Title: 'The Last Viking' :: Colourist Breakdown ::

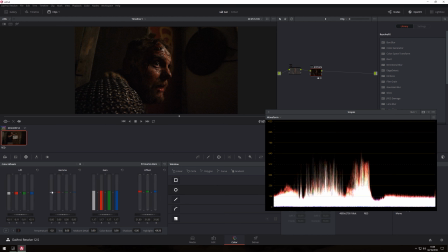[28:59]
primary bars and just push our gamma up a smudge, like so. And then we might just need to re-bring our lift down a bit. Okay, so we've got the good skin tone there again.
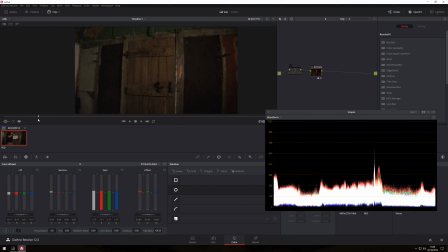[29:18]
And let's see if we've got more of our highlight range intact.
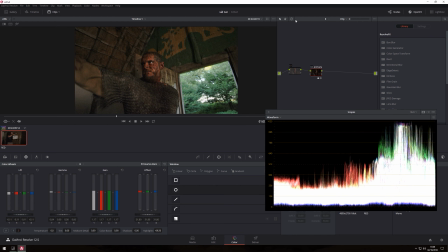[29:28]
Yeah, there we go. So we know these are bright. So if we turn this all off again, look, we preserve that detail outside,
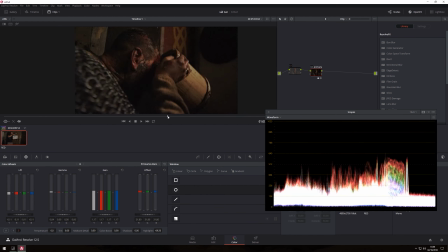[29:38]
and we've kept our skin tones where we want them lighting wise.
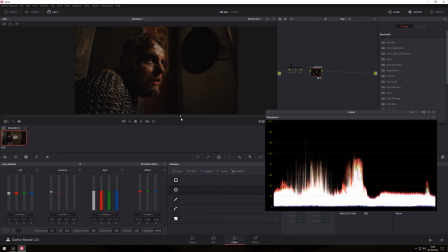[29:44]
Okay, now now we can start to think about some of the connotations and the themes of this scene. Now we're saying that this is kind of a gritty, dirty, point in the story, and also this is a sense that this is the mortal world, the dirty, grimy mortal world, and that's in sharp comparison to the very warm,
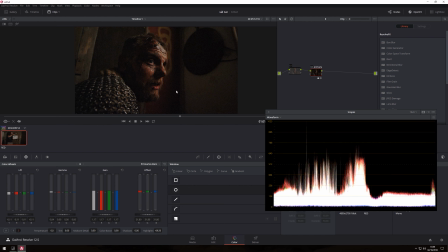[30:03]
angelic, almost glowing, but also slightly threatening world that he then transcends into later on in the narrative. So we need to have that narrative shift. So at the moment this is neutral, yes, it's accurate, but it's not necessarily akin to what we're thinking about narratively.
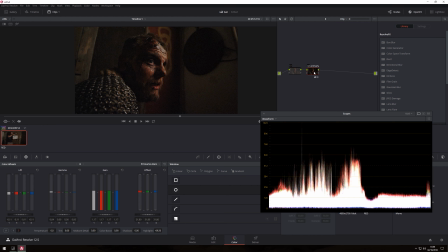[30:22]
So what I then going to do here is we're going to add a parallel node. Actually, let's just undo that. So before I add the parallel node, I'm going to add another serial node. Then right click on this and go add parallel node.
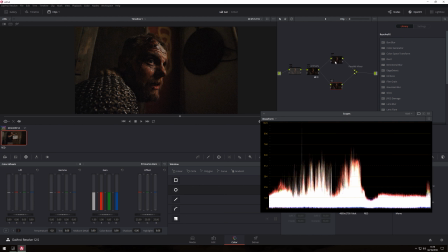[30:40]
So we're basically, these two nodes are working in parallel to one another without destroying or affecting one another. So they're only combined here, and they're just taking the data as it comes out of this node,
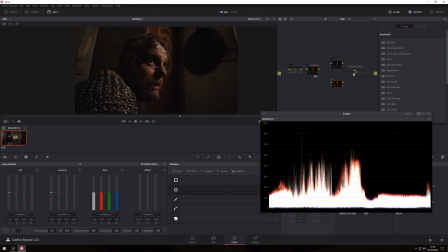[30:53]
and they're working separately in parallel with one another and then coming back together again. So let's first off, on this top one, I'm going to pull out and cool off some of these shadow areas.
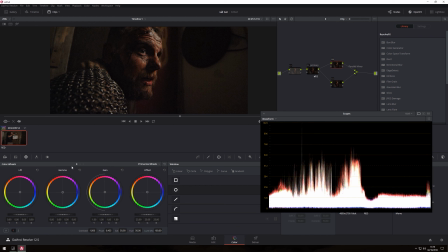[31:07]
So if we were to come into our primary wheels, come to our lift area, and let's pull to the opposite side. So if you think our skin tone is sitting here, if you imagine your vector scope, we're going to pull in the opposite direction. So I'm just going to pull gradually in this direction. Just need to go far.
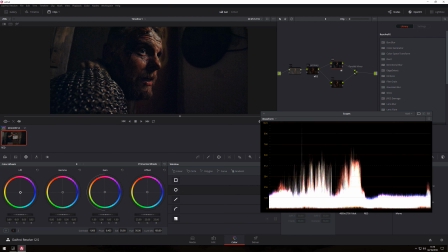[31:28]
There we go. So we can go really far if we wanted to, but let's just
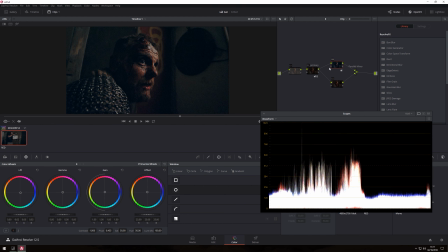[31:43]
pull in that direction, say. So if we were to isolate that nose, we go Control D, you can see what that is done. Okay, so now I also want to kind of accentuate and sharpen the mid-tone area.
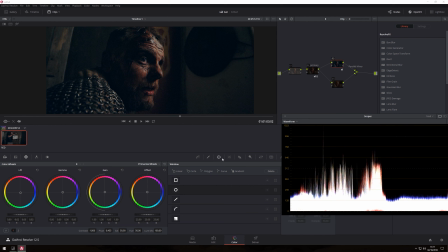[32:00]
Now you could have isolated this with a using the qualifier on this particular node and sharpening it, but again in this second part of this second window of these color wheel controls, they've introduced a mid-level detail,
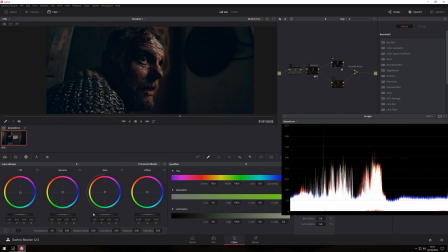[32:17]
so it looks at the mid-tones and allows you to sharpen that separately. So I'm going to pull up the sharpening up to that area, and what that's done is sharpened that mid-level detail. So on this, if we were to label it, it's a blue
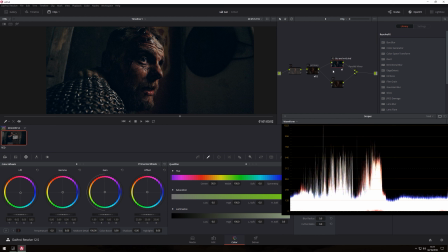[32:33]
and mid sharpen. There we go.
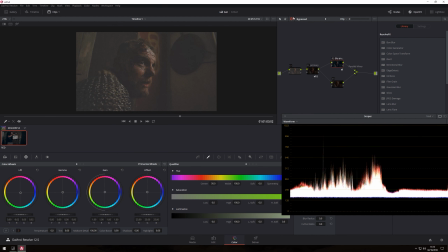[32:39]
So if we toggle it on and off, that's the flat shot coming in. This is what we're working towards now.
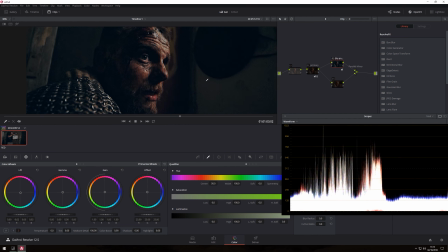[32:45]
Okay. And by adding that blue, we've started to desaturate some of the kind of warmness out of it anyway, because we've gone to the opposite color in the spectrum. But on this node, I want to accentuate this blood a bit more.